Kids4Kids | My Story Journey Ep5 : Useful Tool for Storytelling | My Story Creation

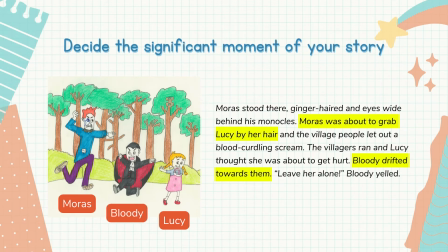4:17 And between the two of them is Bloody, the kind vampire. Here's a tip for you. Always make sure that the sketches and frames match the story and reflect what is happening in the scene, just as they do in this example.
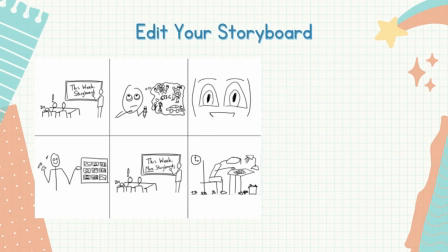4:34 The next step is to edit your storyboard. At this point in time, you may wish to consider additional details and visual cues, such as the use of colors, shot types, and layering.
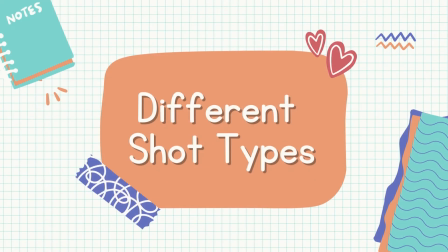4:49 Specifically, I would like to bring up the importance of varying your shot types whilst creating your illustrations. There are many ways to draw your characters within a frame,
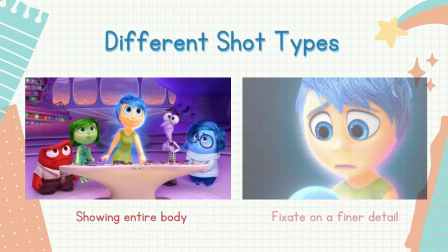4:59 which can range from showing their entire body to fixating on a finer detail, such as their eyes or hands.
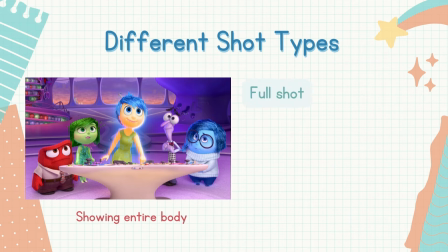5:07 For example, in a full shot, also known as a wide shot. We can see the characters within the surrounding environment. This type of shot tends to give the audience a relatively better idea of the big picture or scene setting.
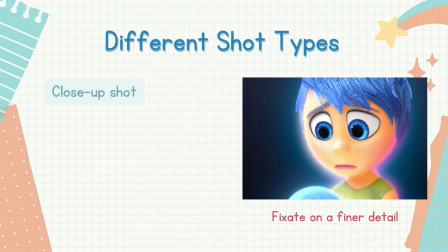5:25 On the other hand, in a close-up shot, which normally shows only one specific detail or object, we can essentially direct our audience to see details that may have otherwise gone unnoticed.
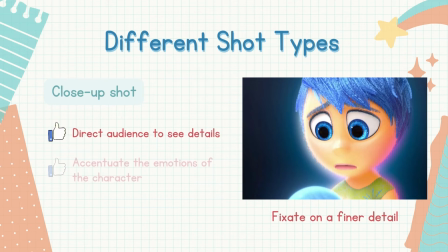5:39 If we close up on our character's face, we can also accentuate the emotions that the character is experiencing.
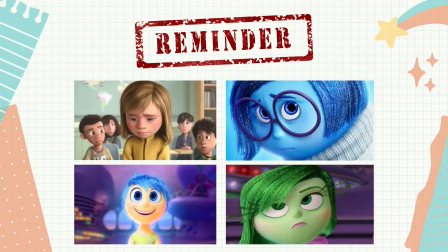5:48 Remember, too much of the same thing will quickly become dull and repetitive.
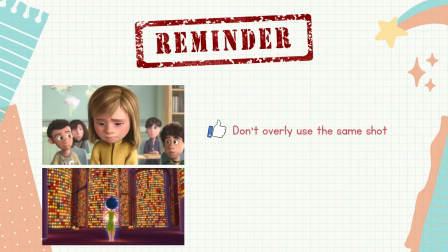5:53 So the key here is to ensure variety while choosing the most fitting shot, and always bear in mind the message that you're trying to communicate to your audience. Once you're happy with a storyboard, you can move on to work on the actual illustrations, one by one.
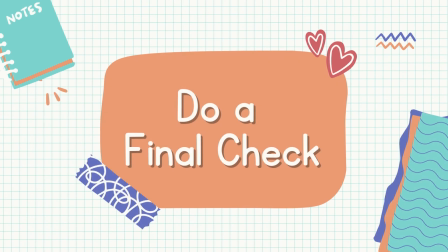6:13 Finally, before you share or publish your story, it is always a good idea to do a final check.
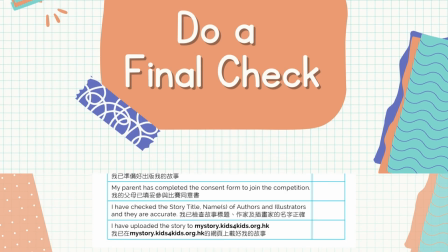6:19 To make this easier for you, we have prepared a checklist to follow.
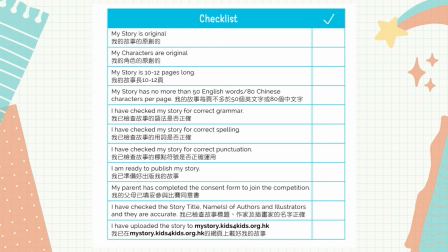6:24 Be sure to check it out once you're done with all your writing and illustrating. And so this is the end to our video series. I hope that you found the content useful and enjoyable. If you want to refresh your memories on what we have previously covered, please feel free to rewatch any one of the videos in the My Story Journey series. Every ending marks a new beginning. The end to this video is only the start to your story creation journey. Stay creative and keep writing. Perhaps one day, you'll also get your story published somewhere and your idea is being shared with many other people. Bye bye!